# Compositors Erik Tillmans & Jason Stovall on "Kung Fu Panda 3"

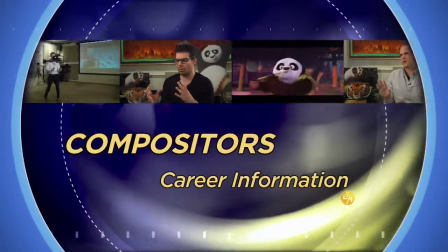1s
Made in Hollywood. Compositors digitally combine many separate pieces of artwork into one final image. Eric Tillmans graduated with a degree in film and video from Columbia College, Chicago. Mr. Tillmans has served as a compositor on all three Kung Fu Panda movies.
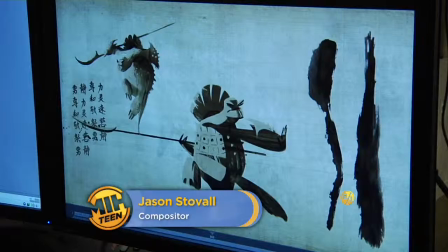18s
Jason Stovall studied computer graphics and visual effects from the Art Institute of California, Los Angeles. Mr. Stovall began his career as a graphic artist and designer prior to becoming a compositor in the field of animation. Hi, I'm Eric Tillmans, I'm the Head of Compositing, and I'm Jason Stovall, Compositor. You're watching Made in Hollywood, and here's a scene from Kungu Panda 3.
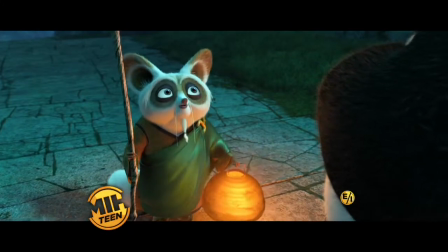38s If you only do what you can do, you will never be more than you are now. I like who I am.
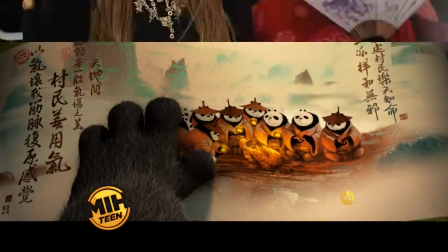45s You don't even know who you are.
What is compositing? What does a compositor do? The easy answer is just that it's taking dissimilar elements and putting them together. So the easiest is like a TV weatherman where he's on a green screen and then later they put in a map behind him That's the simplest reason taking one person and putting it in front of an image What we do is a lot more complex than that where you've got many many many layers and you're putting it all together To deliver the final frame in the film.
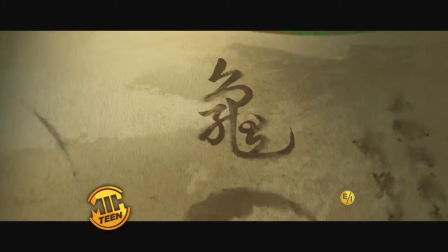73s
I was an ambitious young warrior leading a great army So in the tradition of the first two Kung Fu Panda movies decided to use some traditional
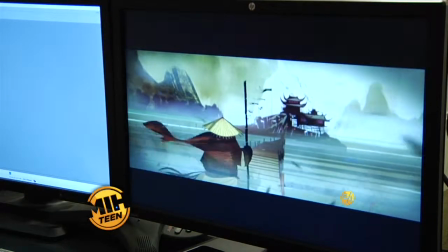84s
stylized 2D animation and they really wanted to continue kind of that feel
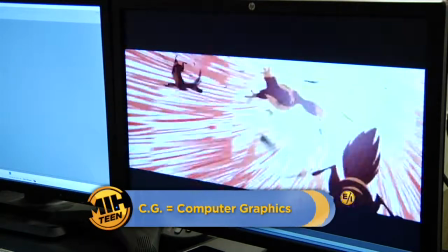89s
of you know breaking out of the CG and telling backstory and so in that
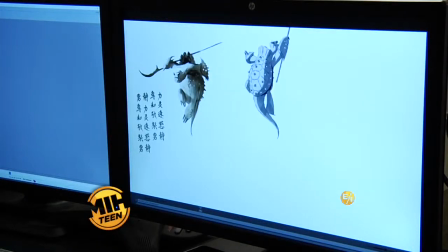94s
same vein there was an opportunity in Kung Fu Panda 3 to use the 2D as a way to tell the backstory of Oogway and Kai
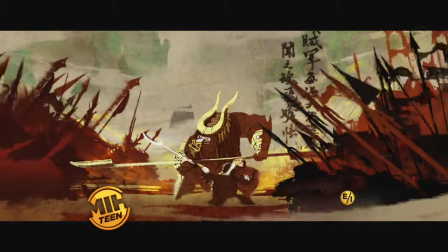102s
how they used to be partners and friends in battle and actually have a really good breakdown of this first shot here so this will show us all the
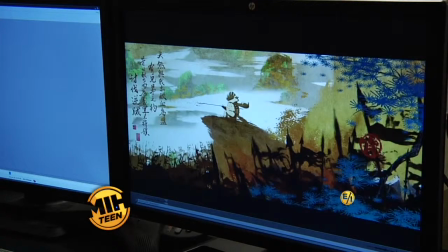111s
different layers that are involved so we drop down you start pulling away all these pieces that we use to build up the shot.
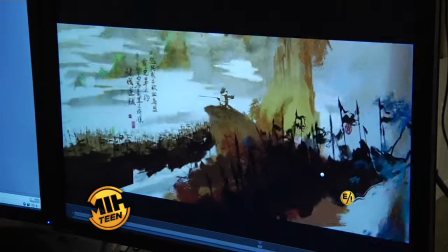118s
As you can see here this is basically a Photoshop file many layers built up that the art department delivers to us exactly how they'd
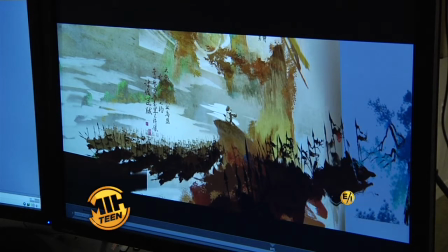124s
like it to look so we have a great reference for what the final image to look like so that as you move a camera when you even if you move your head in space as you look at objects things in the background move slower than things in the foreground so
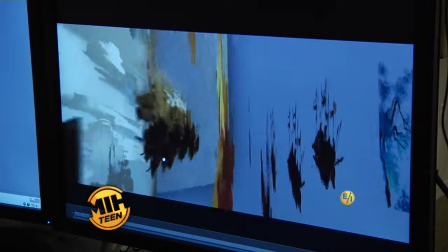136s
we're trying to simulate that in camera by breaking up these Photoshop files pushing them back naturally.
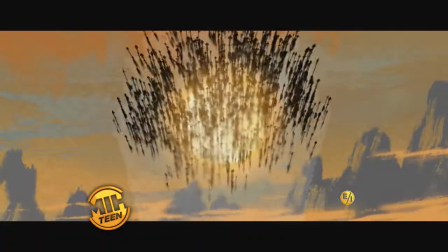141s One day, we were ambushed. I was badly wounded.
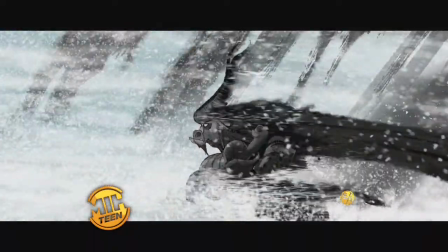146s My friend carried me for days, looking for help.
What other personal qualities and characteristics do you think young people need if they really want to succeed at this job? I think for young kids, I have two boys, seven and nine. And what we do is all about photography.
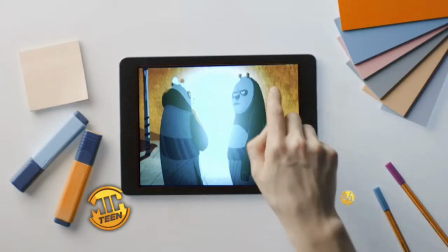162s
It's all about art. It's all about color. It's all about these things that they have the technology now on their tablets to make little movies. So go make little movies. you know, what inspires you, what, when you're watching films, take note of what you like about the film, what you didn't like about the film, because taste is also a big thing too when you go through this,
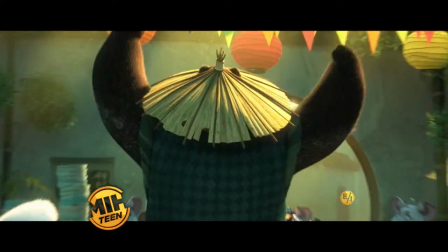178s
because you're making a decision of what's going to go on screen, you kind of have to work on what is aesthetically pleasing to you and kind of harness where your taste lies.
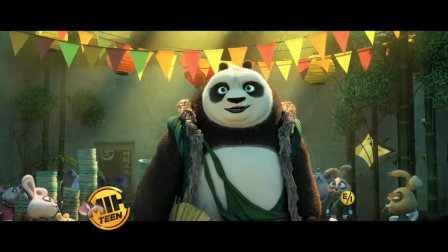188s Who are you? I'm Lee Shan. I'm looking for my son.
What are the most important skills that they really need to be good at for this job?
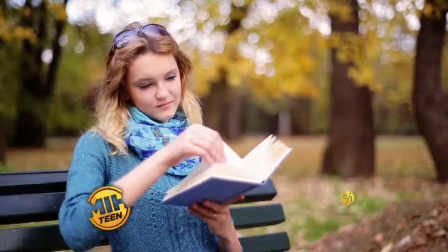200s
Well, what you touched on, having a good sense of taste. They always say the best writers read a lot.
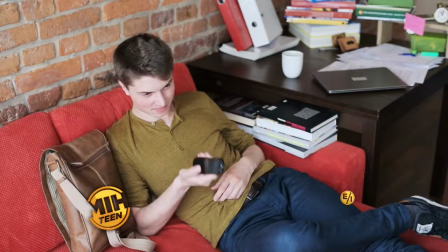206s
I think to do this job, you need to see a lot of films, you need to play a lot of video games, you need to immerse yourself in the visual medium and see what gets people going because that changes through time. It's fast moving in both the technology, but also the aesthetics, and you need to know So if someone says,
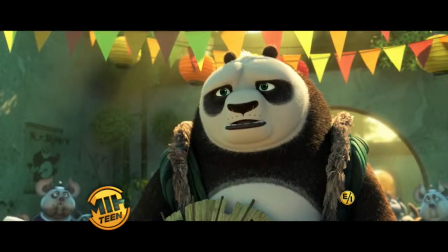223s
oh, I want this to look like a Sergio Yelani film, then you have to be like, oh, I know what that is, and start delivering like an Italian spaghetti western and not have to go to Google and try to catch up.
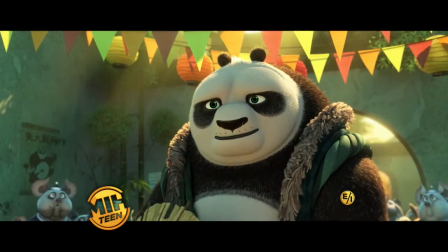236s I hope you find your son. And I hope you find your father.